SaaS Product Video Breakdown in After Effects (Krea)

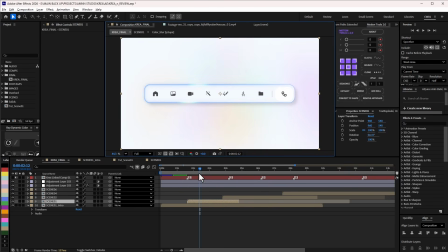766s
Let me just do fit. So let me go back to this. And then if I move to this point, hold on.
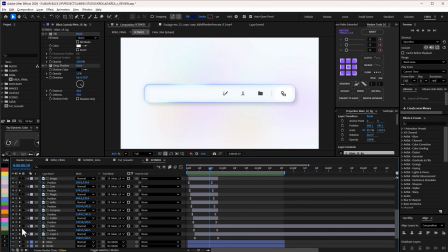773s
Okay, let me just, they're here actually. So let me just unhide this. So I thought I was transitioning to the next scene. So let me just reveal all of this. So at this point, I now have to split all the UI elements again,
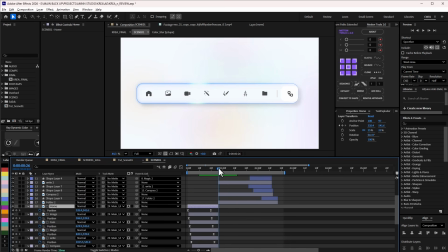788s
because when I was doing the position animation for everything, it was really, it was not easy for me to be able to control. So I needed to split the entire UI animation on this, right? So if you notice, let me bring back my handles for the home.
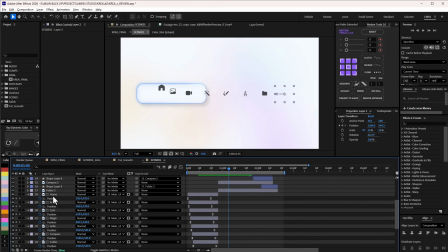806s
Oh, let me start with the home. Where is the home? Yeah, for the home. So this is the home here. So this is for the home here. So there's a zoom effect here. So let me uncheck that first. So for the home, if I go to this point, you can see the home here as well.
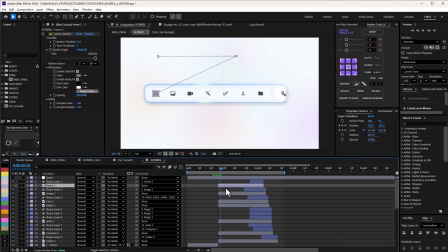825s
So this is where I split it. You can see this is now at the beginning. So this one is now going from here to this point. So if I press U here, so I now have like a scale, it's getting bigger,
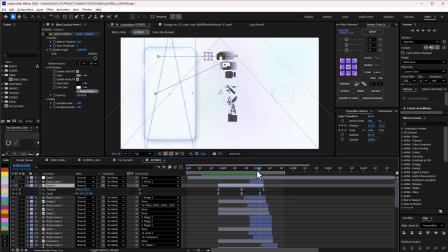838s
and of course animating the position as well to this point. So what I did here is actually quite simple, because I just want that transition when all the panel leaves here and then goes from here to here, right? And here the idea here is, because Krea,
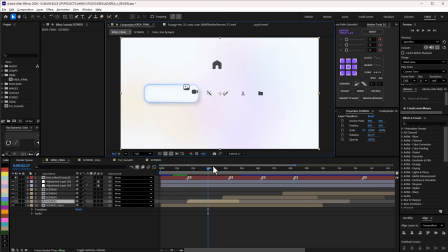856s
they're actually changing their user interface to a newer user interface, and that's what I'm trying to introduce here. So all of this represents the older interface, and then at this point, when all of this comes in here, you can see all the interface changed.
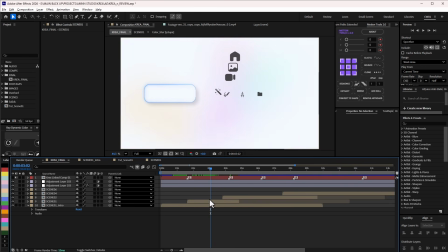873s
So that's basically the idea. So that's what I was trying to convey in one point.
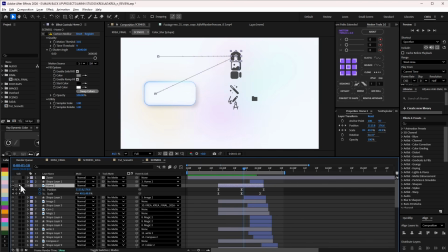877s
So that's basically it. So basically, let me just solo this home so that you guys can see,
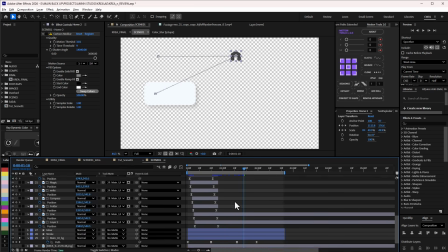882s
and then let me salute this so that if I can show you one, you can get how the rest was done.
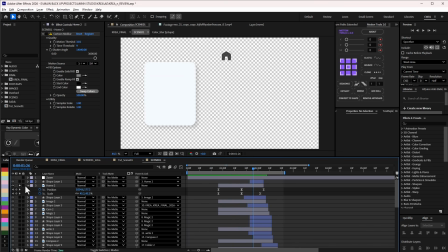888s
So this is basically what I did. That's basically what I did. And then one other thing I did was to create a shape. So this shape is actually for this home, and the idea behind this is to create this echo movement, right?
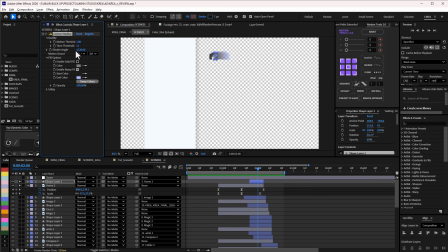904s
But I didn't use echo for this. I use Catomoblo, right? That's a script or plugin that I have, but you can actually use echo, right? Echo will give you the same result. It's just that this one gives me, I think it's way easier to use and more intuitive to use than Echo.
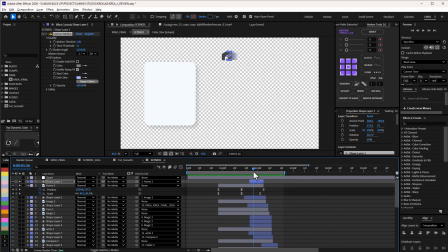920s
So this is giving that echo effect. So to just show that drag basically. So for this one, I didn't even apply any animation. I just parented to this. So at the fastest, so let me see the graph editor for the position.
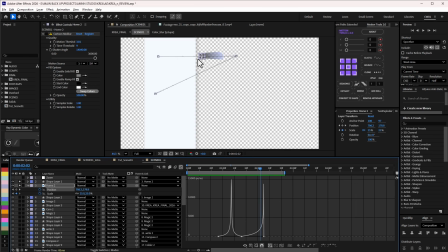934s
So at the fastest here, you can see that it's going to drag in some more towards the end. So that's the whole idea. So at this point, when it comes here and this, so that's basically the idea of what I did there.
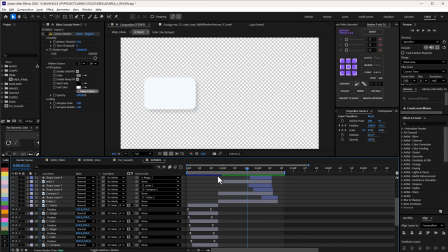949s
So yeah, quite easy and quite simple. And that's practically what I did for the entire interface.
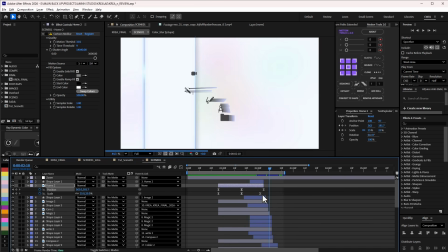956s
Yeah, all of them squashing to the side, right? Of course, I offset them a little bit so that it will definitely make sense. And that's how this was done. And if I go to the next scene, so at this point when this is coming in,
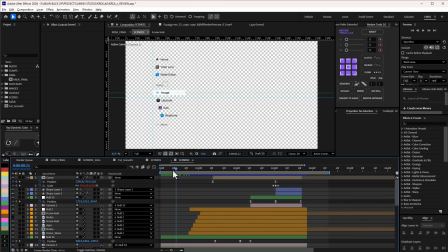973s
I already have my new user interface coming in, which we are going to get into pretty soon.
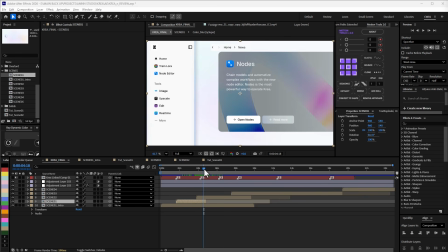979s
But that's basically scene 2 in a nutshell. Alright, so I'm going to go to the next scene now, which is the actual scene 2. Apologize that I've mistaken the scenes, right? So this is the actual scene 2 now.
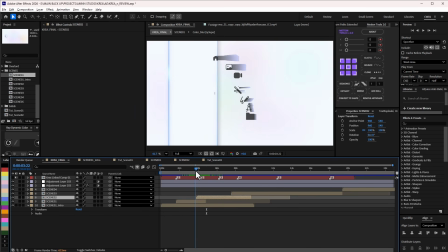994s
Let's see what's going on. Because I transition from this scene here, you can see where the cut comes in. So this shows the transition from the old user interface to the new one, right? The first one was straight, and then these are like the icons. The other ones are more to the side and the icons have changed.
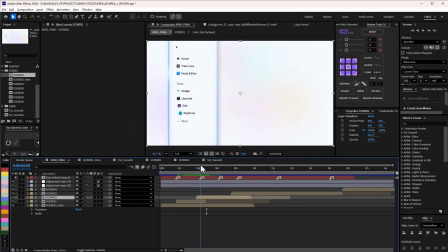1013s
So that's basically the idea.